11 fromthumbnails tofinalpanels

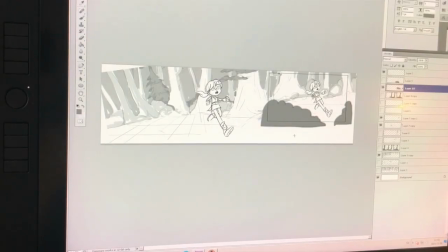(0:09)
So how do I go about when I start drawing the real frames?
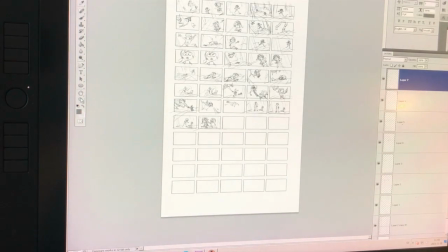(0:16)
This first shot, it's rather complex.
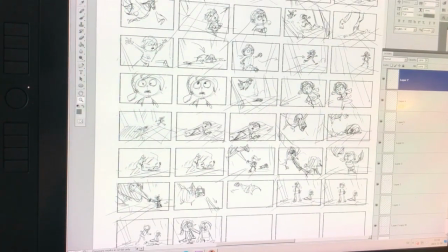(0:20)
It has a background and it has a certain speed to it.
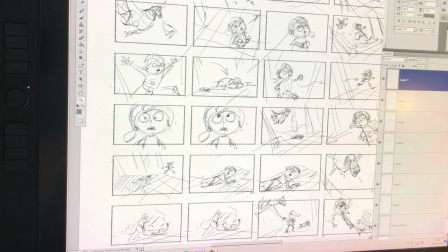(0:28)
The characters are basically running through a forest, and
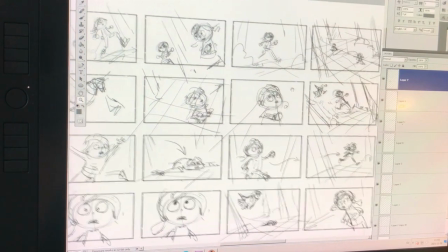(0:36)
I want to make sure that the background is kind of the same, so it feels like a pace through the same forest.
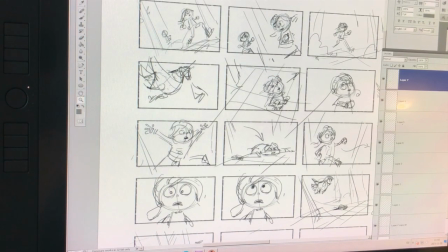(0:45)
Of course, you can do that frame by frame on a sheet of paper, and you can scan it later on, and you can do the forest very roughly. That's also okay, because when you work with storyboard,
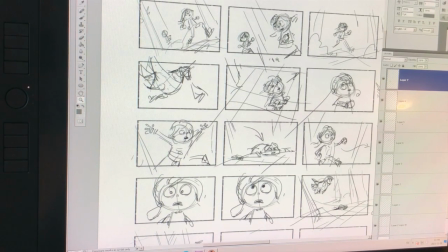(1:01)
speed is very important to be able to get the frames quickly,
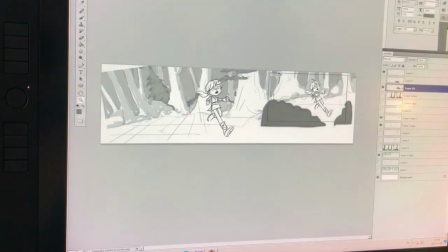(1:07)
and so roughness is rather to prefer rather than nice drawings.
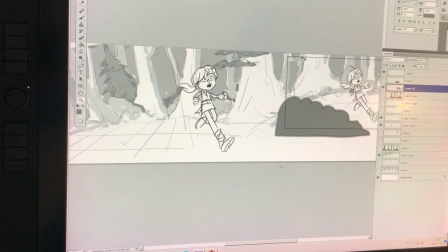(1:12)
But for the sake of it, if we have a lot of time, we're in a production where we can afford to make nice drawings,
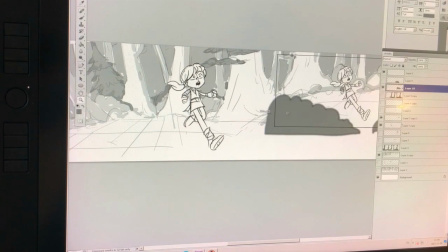(1:20)
I would have something like that.
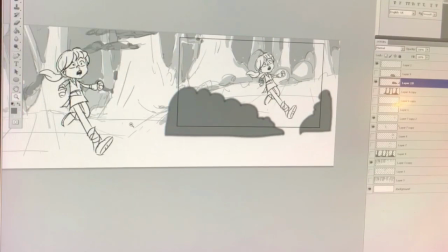(1:23)
So I would measure my frame for the format that I want to work with, and I would place it in these layers higher up, so I can move through this scene and actually save
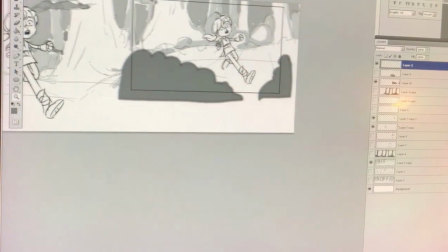(1:39)
frames moving this part through the whole forest, like that.
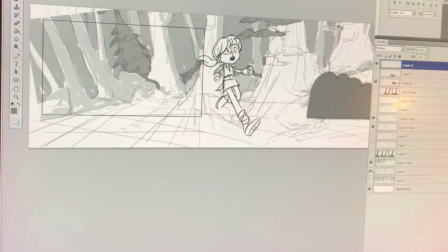(1:47)
And I will maybe start from here, and I have even there my sketch to start with,
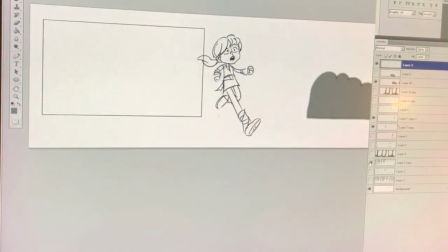(1:55)
and I will clean it up later and do some shading for the forest, and then I will have my characters
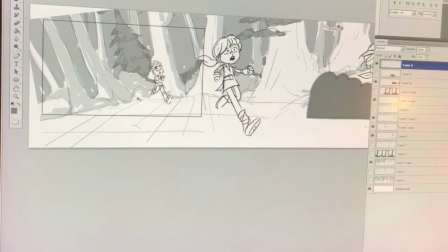(2:04)
placing throughout the scene. And here is Peter, so here is basically the first frame, and I'll move this around here, and I'll just crop it.
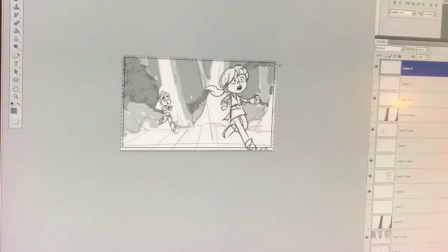(2:19)
I'll crop it like that, image crop, and I will save that as a JPEG,
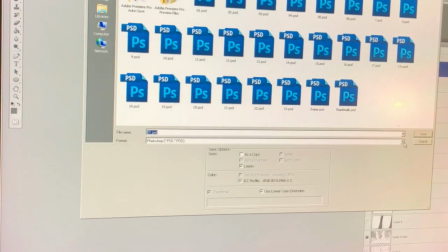(2:26)
save as, and here I've already saved my frames here
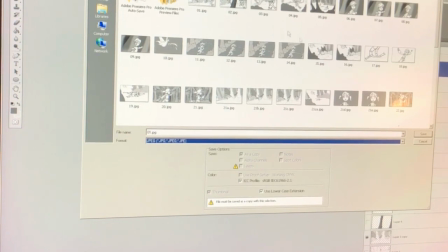(2:33)
in a folder what I've named thumbnails.
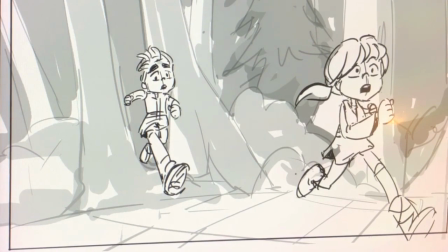(2:37)
So this is my first frame from the storyboard,
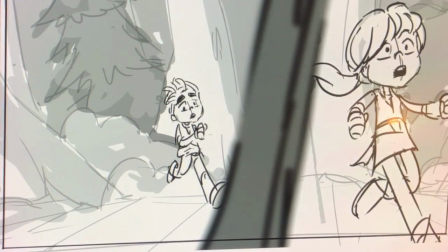(2:42)
from that Photoshop file, and here is my second frame, which comes from, I'm just gonna cancel it here,
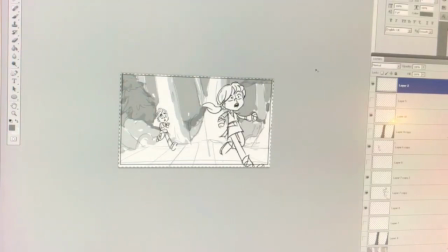(2:50)
and I'm going to undo,
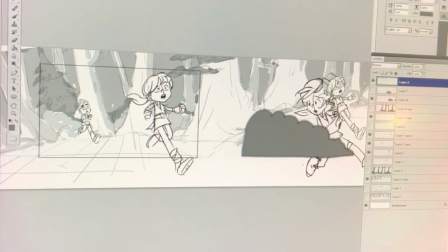(2:53)
which comes from me moving this frame in another direction, so I get another piece of this forest,
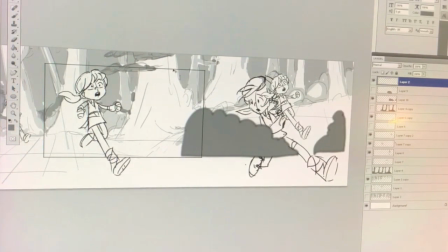(3:04)
or even here what I have the same character copied in different layers, and I'm just going to have even Peter there for the next frame,
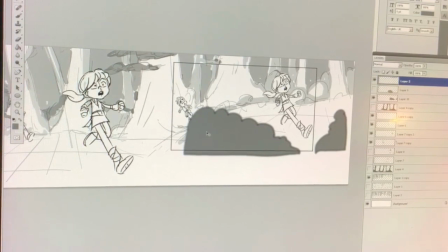(3:18)
and I'll have something in the foreground just to create pace, and I'm just gonna do the same thing.
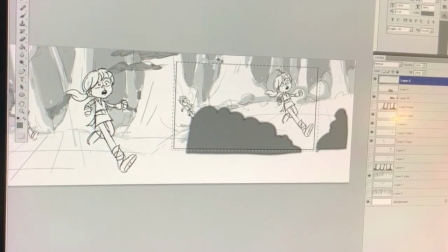(3:24)
I'm just going to crop the image to the side, to this size,
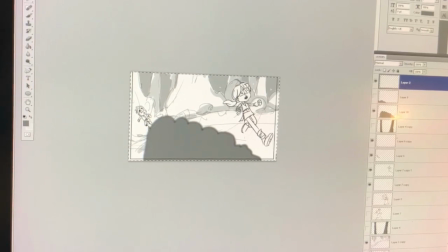(3:33)
and I'm going to save it as a JPEG too, which I already have over here.
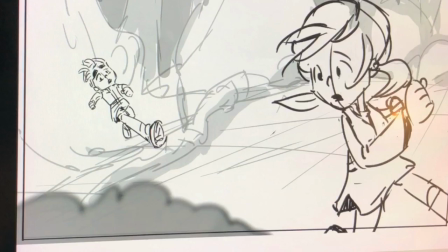(3:41)
And you see that you can feel the pace of these frames if you scroll through them. And here I can have this dialogue.
Come on, Pete, hurry.
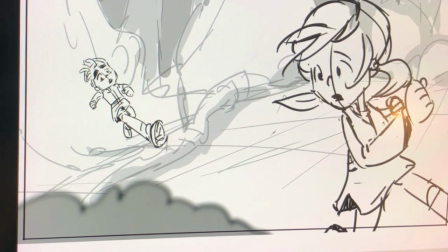(3:53)
So these are basically 3 frames from the same shot, where the camera is the same and there is no cut.
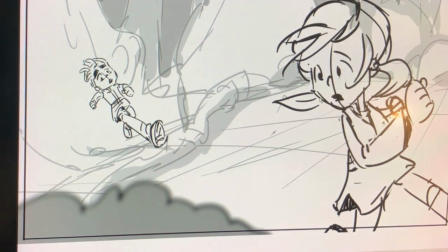(4:01)
And that's how I signify that there is a continuity in the frame.
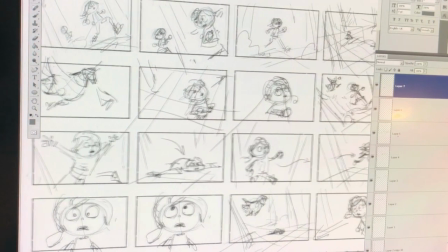(4:07)
So this frame and this whole sequence image is complete.